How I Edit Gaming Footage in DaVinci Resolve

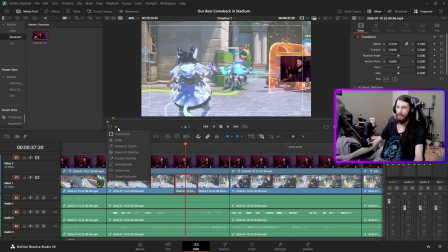496s
Now to make this easy, we can click this box down here and click Transform, and we can just grab it and move it over.
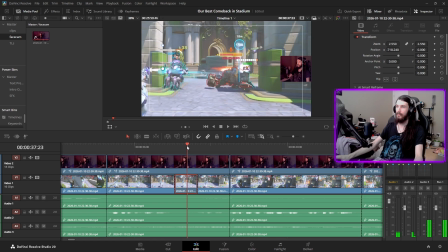503s
Let me make sure that that's centered for the whole clip. Yep, looks pretty good.
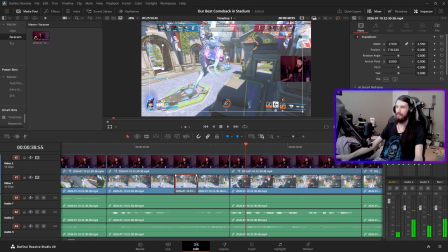510s Not being helpful. She should.
Might extend this a little bit. If you do want to extend it, you can just grab it right here where you see this symbol and move it.
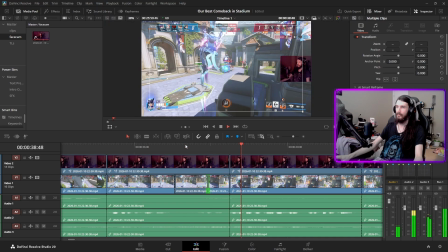525s
And see how that.
Not being helpful. She should fade more.
I think it's just kind of weird to me going back to that.
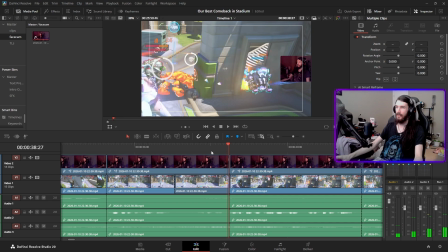532s
I might end up keyframing it to stay centered. Starting about right there.
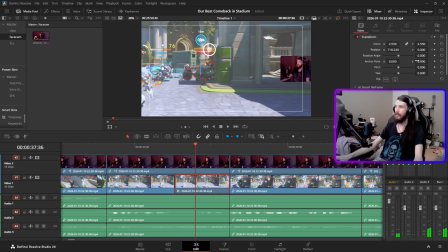539s
I'm going to click the keyframe for position. I'm going to move over 2 frames and just keyframe it again.
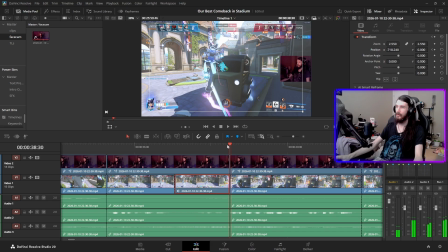546s
And then move it over to the end.
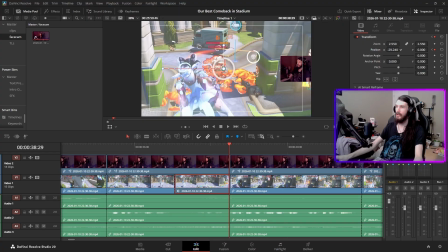551s
And we're going to make that position right here, just to kind of keep that centered.
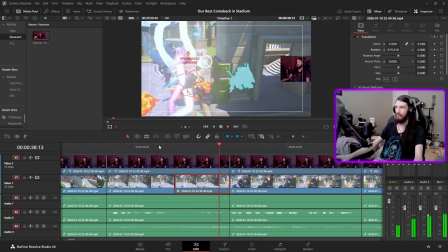557s
Let's see how that looks.
Helpful. She should fade more.
Yeah, that's less jarring.
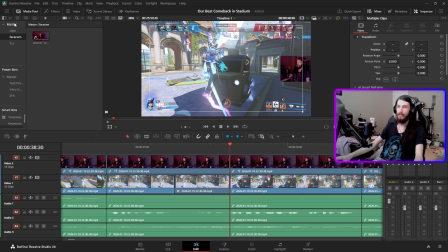563s
Second thing I wanted to do is show how I bleep things. In Resolve, they have this thing called power bins down here. So these 3 dots up here, you can click Show Power Bins.
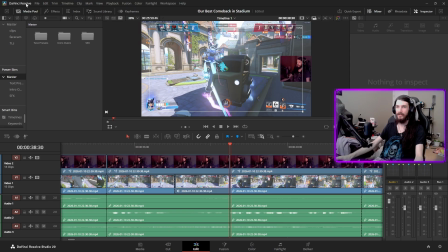575s
Power bins will be shared across every project that's in the same database in Project Manager, each of these databases.
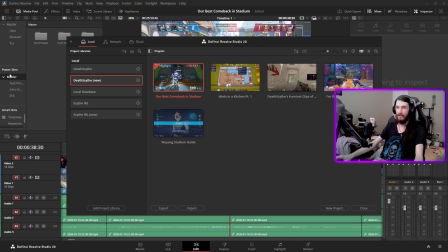584s
So all of these videos can use the stuff that's in power bins. The stuff that's in here cannot.
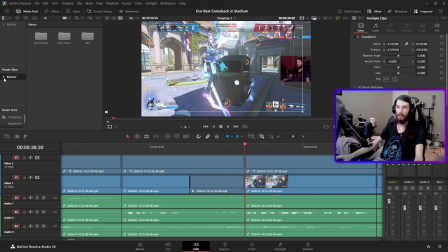590s
So going back to our video here, if I go to Power Bins, and you can save stuff to this by just dragging it in here.
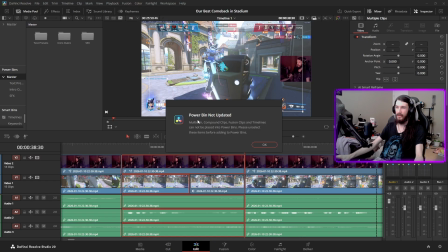598s
You can even just grab a random clip and throw it in there. Maybe not that. Most things you can just drag in there. Because this is multiple clips together, I can't do that. But if I were to just grab this and throw it in there, then there it goes.
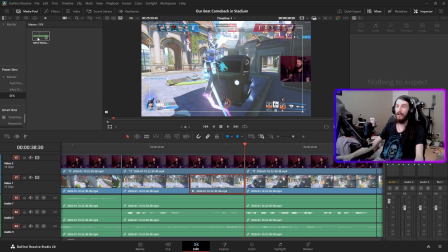612s
And that will be available to every project in this database. So I have my sound effects here, like my program interrupt sound.
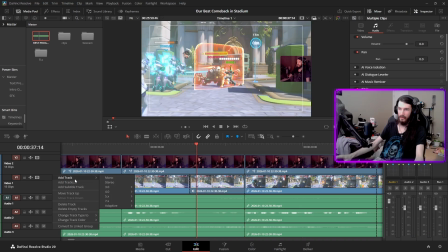625s
And all I do, first I'm gonna make a new track. And we're going to make it mono because the sound is not stereo.
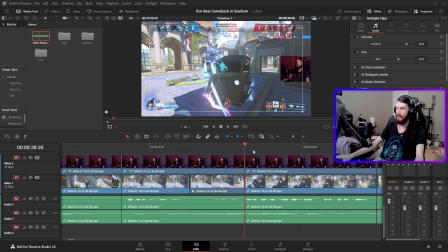632s
And I'm going to find the cussing. I don't do this all the time, by the way. I don't even know if it actually helps videos. It feels like it adds comedy to it sometimes, so I keep doing it.
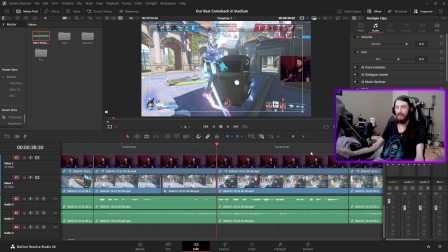644s
And I've noticed that some of my videos where I did it did get a lot of views, and some of the videos where I didn't do it really tanked. It's not consistent enough for me to say that it's because of that, but it's enough for me to keep doing it.
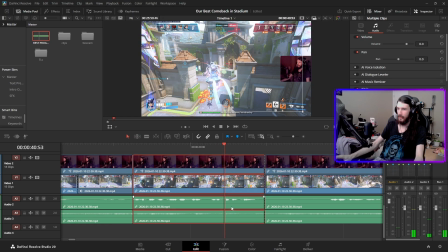658s
So I'm gonna find this. I'm gonna cut before the F and after the K. After you've done this for long enough, you can kind of see where people's syllables are.
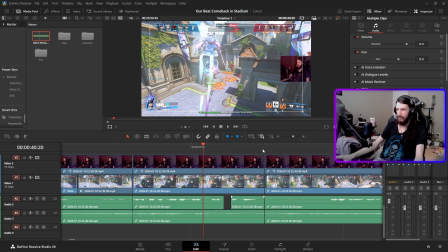670s
I'm just gonna W that, and let's see what it sounds like.
We get fucking killed.
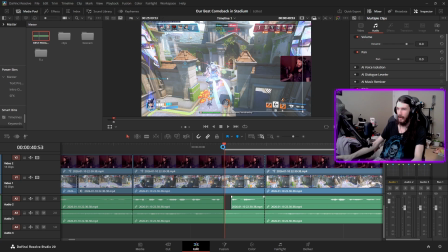675s
Yep, that's good. So now, just click on this side, hit I. Click on this side, hit O. We're gonna double click on this,
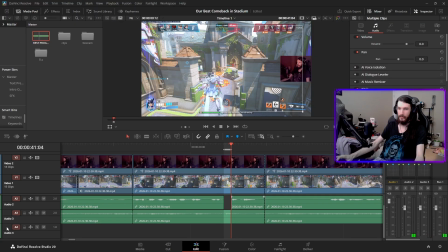683s
and then we're gonna come down to Audio 4 and just click right there so that you see A1.
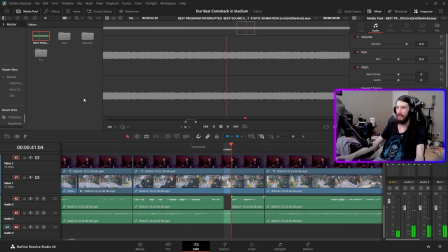688s
Now, if I double click the audio up here again, I can just click overwrite, and it puts it there.
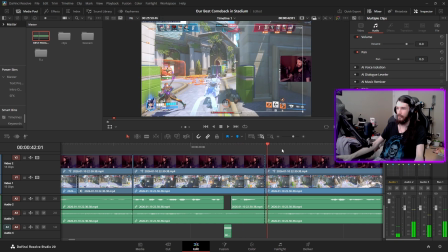694s
Let's see how it sounds.
So that we get fucking killed.
Perfect. I wanted to highlight something that I do in editing sometimes here.
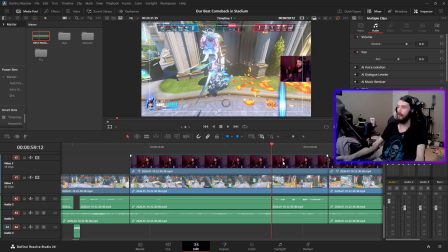702s
So right here, Mason said,
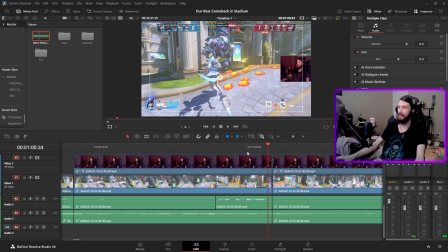704s
She's gonna fist fight Ryan. but here you can see the diva for this entire clip is not anywhere near the rind. He said that about something that just happened. So to make it more relevant, what I did is I'm gonna come here.
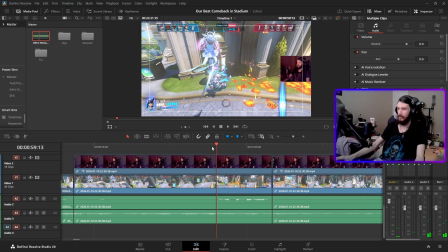718s
I cut after the audio, but I'm gonna come before it now. Alt click on this, Q, and I'm just gonna drag this towards the beginning.
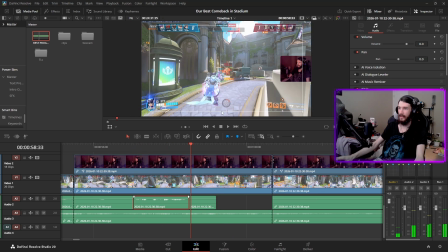727s
And we're gonna see what that looks like.
She's gonna fist fight Ryan.
And that's perfect because she's literally fist fighting Ryan as he's saying that.
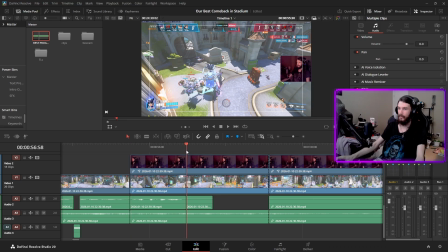736s
So now I can just cut this side, E, cut this side, E, and it's all good.
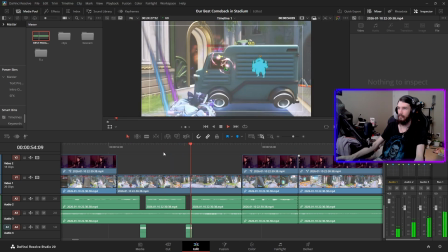743s Hey, Diva fucking killed the soldier.